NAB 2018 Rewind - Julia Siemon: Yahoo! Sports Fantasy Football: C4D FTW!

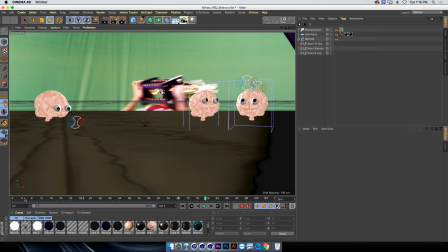Brains. Okay, so there's my floating brains, and I'm using the eye rig here, so the eye controllers to move the eyes around.
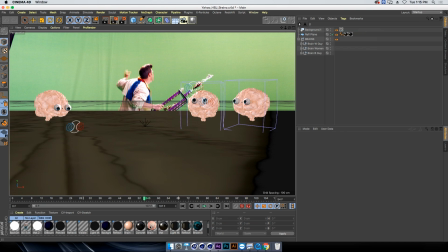I took off the eyelids, and then I was asked to just make them, because it looked a little cartoony at the time, so I was asked to make the eyes look a little more bloodshot-eyed.
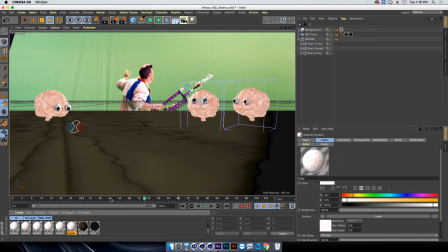So I used noise for that, noise cranial, and it worked really well.
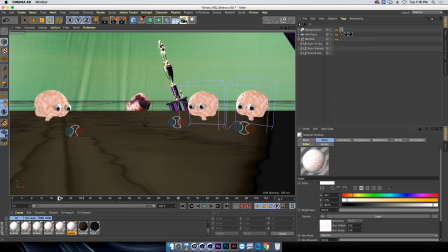It gave that like very tired look, like they stayed up all night listening to this guy brag about his trophy. And yeah, and they just, they're kind of, the only animation I added was they're just kind of floating up and down.
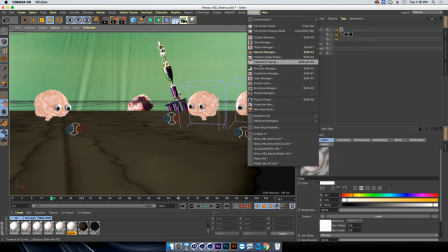And let's see, let me pull it up really quickly. Timeline, oh, I guess we can use that.
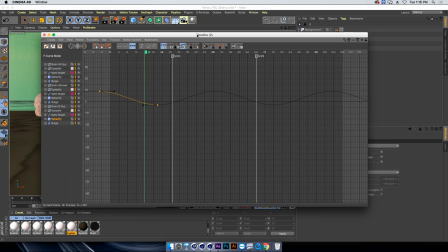So there's a really great tool.
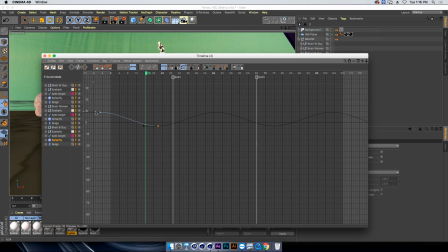Hold on a second.
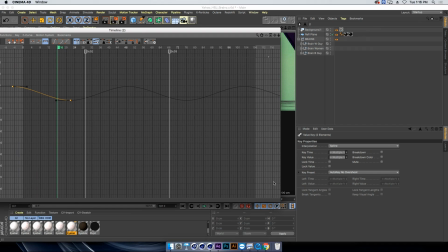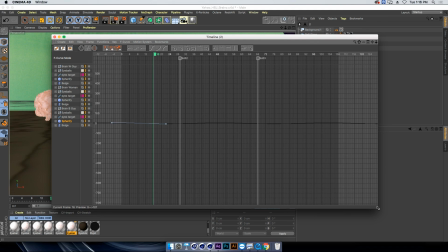So, well, it's oscillating.
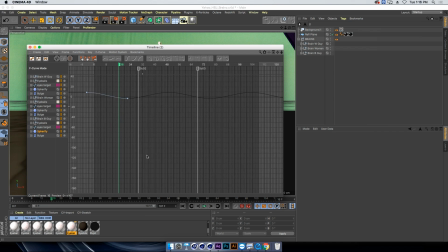To oscillate these guys to make them loop, and I can't find it at the moment. Yeah. There we go. Okay. So I had to click on this guy, and it's got this animation.
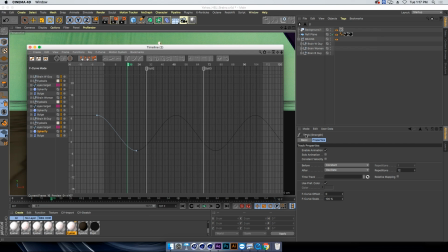So all I had to do is just keyframe 2 points, and then there is properties that come up for the keyframes, and I just selected after I wanted to oscillate because I just wanted to just keep not constant.
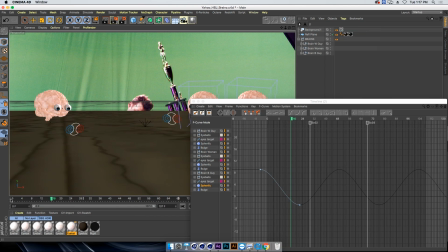Oscillate. There we go. And then it just keeps on going. The animation just keeps on going. So I don't have to do too much keyframing, which is always a good thing.
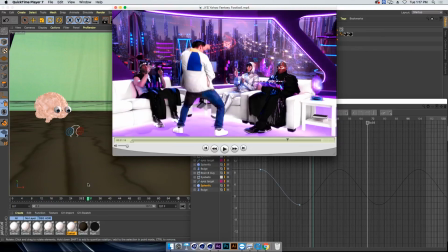So yeah, so this is it. And let's watch the spot again.
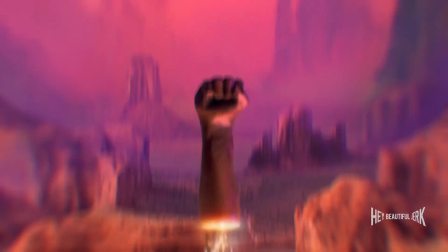Ken had a knack for finding gems on the waiver wire. So when injuries ravaged Ken's team, he found the next big name player.
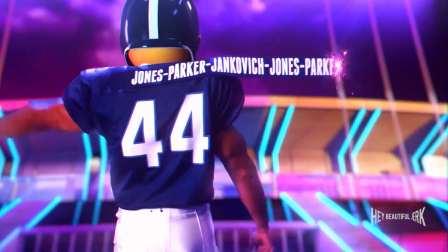In little-known running back Kiko Jones-Parker, Jankovic Jones-Parker III.
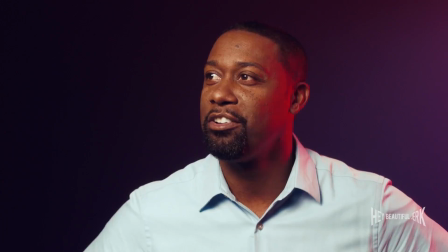Feel the wins, Kenneth. Only you saw the potential in Kiko Jones-Parker Jet.
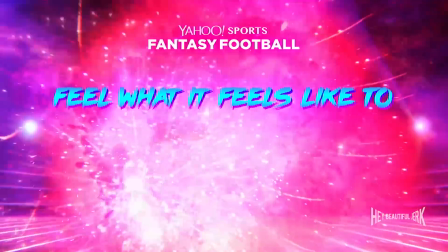Do I have to say the whole name again? It was so long.
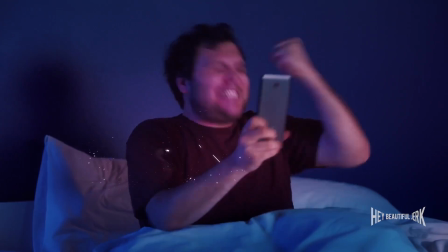When Mike's girlfriend dumped him mid-season, he thought nothing would fill the void. Until he found something that filled it perfectly.
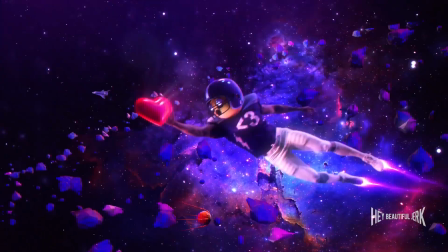A 6'7 tight end with velvet soft hands on a rival's roster.
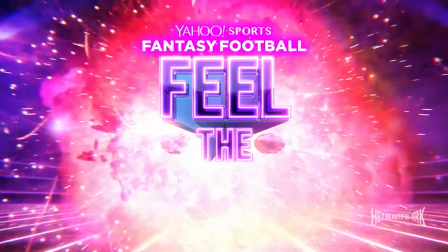Enjoy the extra bed space, Mike, because champions deserve to sleep like kings.
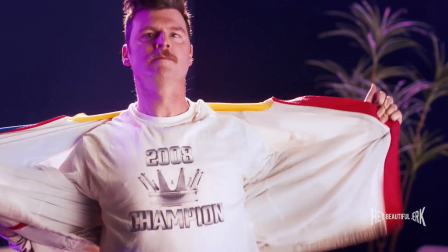This is Tim. Tim won his fantasy football league. Once in 2008.
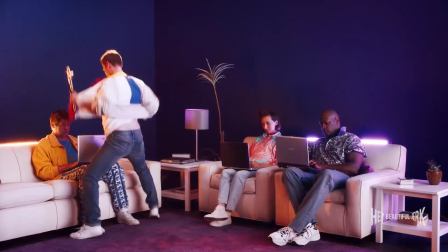And his league will never hear the end of it. Seriously, never.
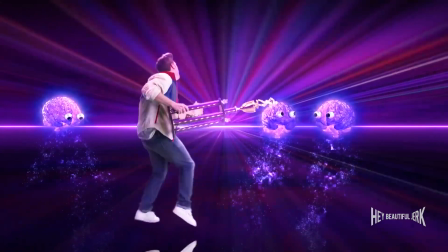Because once a blind squirrel finds a nut, he never lets it go.
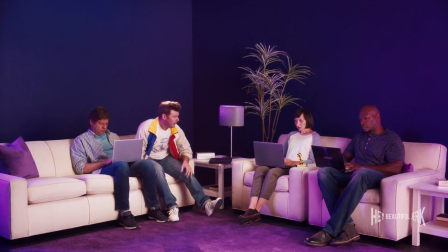Feel the winds, Tim. Feel them forever!
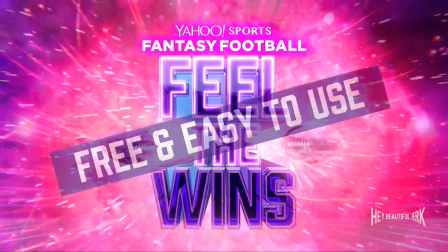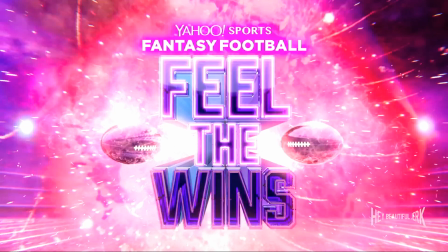Yeah!
So again, I just want to thank Mark and Gina of Hey Beautiful Jerk. And for letting me work on this awesome spots, and because it was a real pleasure.
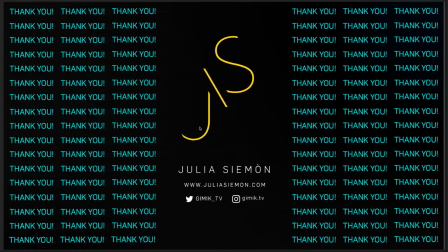So thank you guys for listening, and I hope you learned and got inspired because I really love Cinema 4D and I love working in it, and I really appreciate having the opportunity to come out here and share my love with you.
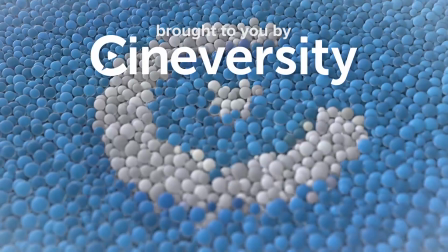So thank you.